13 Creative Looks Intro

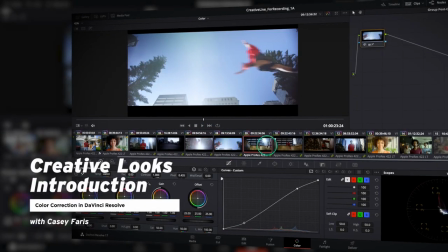0s
Now it's time to get into one of the really fun aspects of color grading, and that is making creative looks. Again, really anytime that we make a image, we want it to feel a certain way. And if we put the images together in an edit, we want that whole edit to feel a certain way. So we can kind of infuse feeling and emotion into an image just by changing some of the colors.
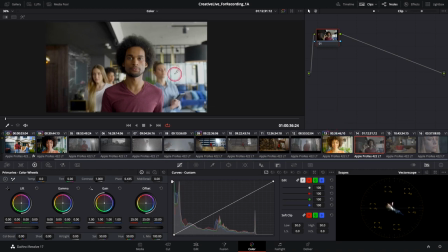24s
Let's go to a new shot here. How about shot 14? With this guy and his little entourage kind of walking. What if we wanted this to feel a little bit more happy and kind of exciting?
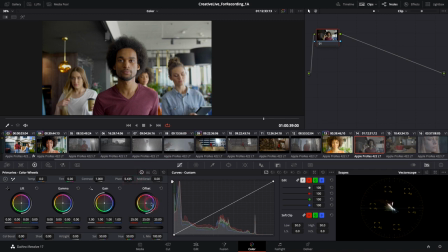39s
Well, we can push a little bit of warmth into the shot. We can do that a bunch of different ways. Maybe we just want to take the temperature and push that a little bit warmer like this. Maybe we want to add a little bit of exposure. I'll just push up the gain a little bit.
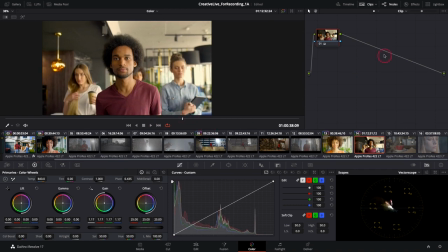56s
And now we have a much brighter kind of shot. So here's before and here's after.
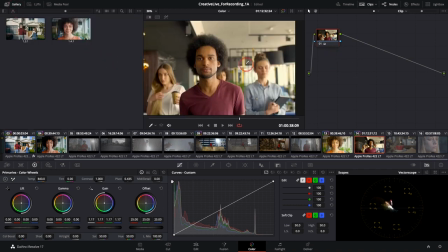64s
In fact, let's open our gallery and we can save out these different looks. I'll right click on this one and say grab still. And now we can reset our grades. And now let's do maybe a cooler one.
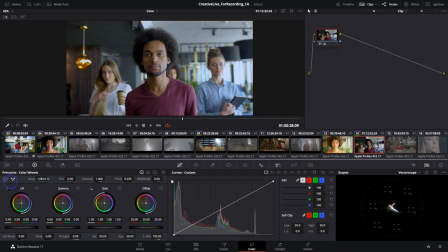78s
We'll take the temperature and just move it to the left a little bit. And now we have a much cooler tone. Maybe we'll even desaturate it just so we have just a much different feeling. I'll right click and grab a still. Let's go another direction. I'll reset this node.
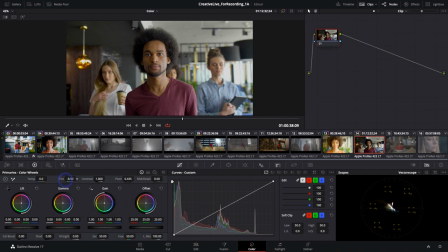100s
Maybe we want to do it a little bit more green. You can take the tint towards green a little bit. And these are all just kind of color washes. What that means is just putting a bunch of color into a shot to kind of affect that feeling. And so this is kind of the more basic version of doing some creative color grading.
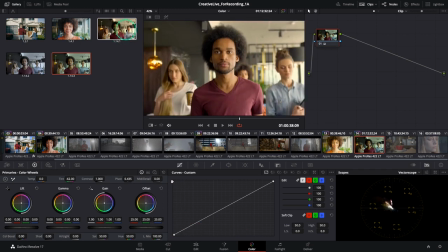125s
So now we have a bunch of different possibilities, and I can just mouse over each of these to audition the kind of different looks. And the right answer is really, how do we want this to feel? If we want this to feel, like some kind of epic, like, oh, this is an epic standoff, maybe we'll do green or maybe even blue.
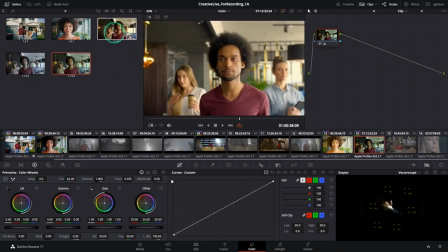144s
If we want this to feel a little bit more sad, if we want it to feel like, just a regular afternoon, maybe we'll do a little bit warmer. It's really up to you. But this is kind of the most basic version of setting a look for our film. Generally, if you want to set a look for your film, you're going to put the same look over everything.
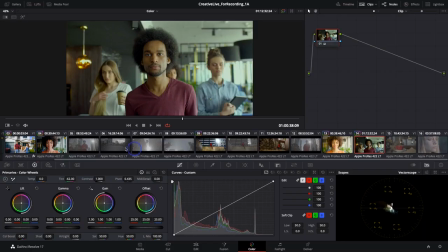164s
So let's go ahead and take a look at how to do that. I think let's grab just our parkour shots here.
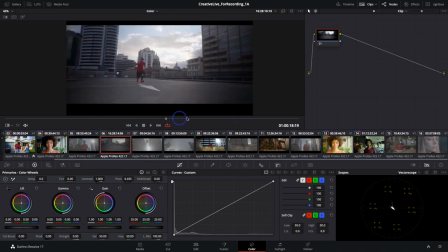171s
And so we have our guy getting ready and going for a run, doing flips, jumping over things, that kind of thing.
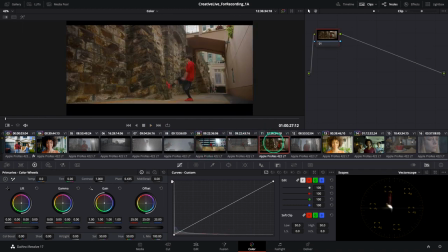181s
And let's say we want to add a certain feeling to this sequence.
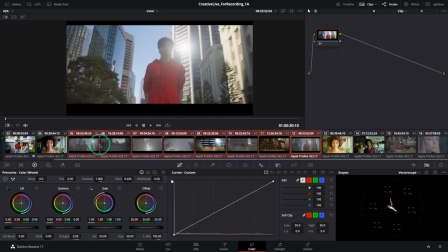186s
I can select all of these clips and I'm going to group them. So let's select them all, just shift select and then right click any of them.
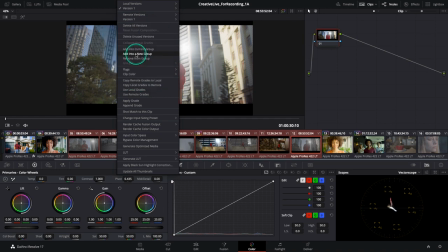195s
And we'll say add into a new group. I'll click on that and we'll call this parkour.
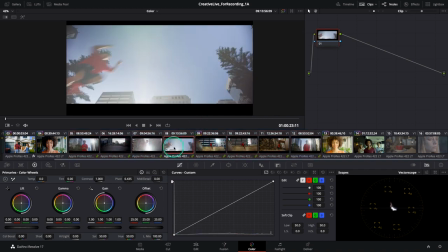204s
And now everything in this group kind of has this little chain link icon.
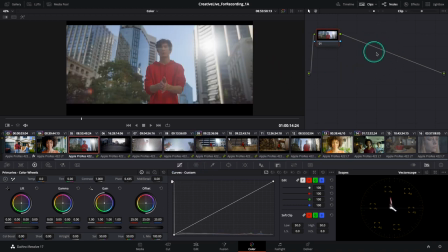210s
And up here in our nodes, what we've been doing is working on clip nodes. That means adjustments that are applied only to the clip that we have selected. But since we have all these clips in a group, we can actually go up to the top here where these little dots are and click on this third dot.
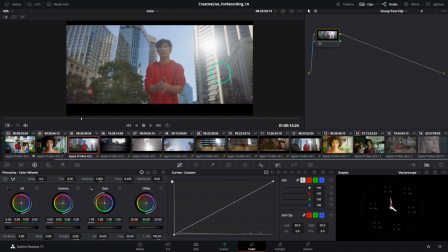228s
And now we're in group post clip. So let's come up with a look for this whole sequence. Maybe we want this to feel a little bit cooler. So I'll push some temperature kind of a little bit cooler. And maybe we'll add a little bit more high contrast here. We'll do a little S curve.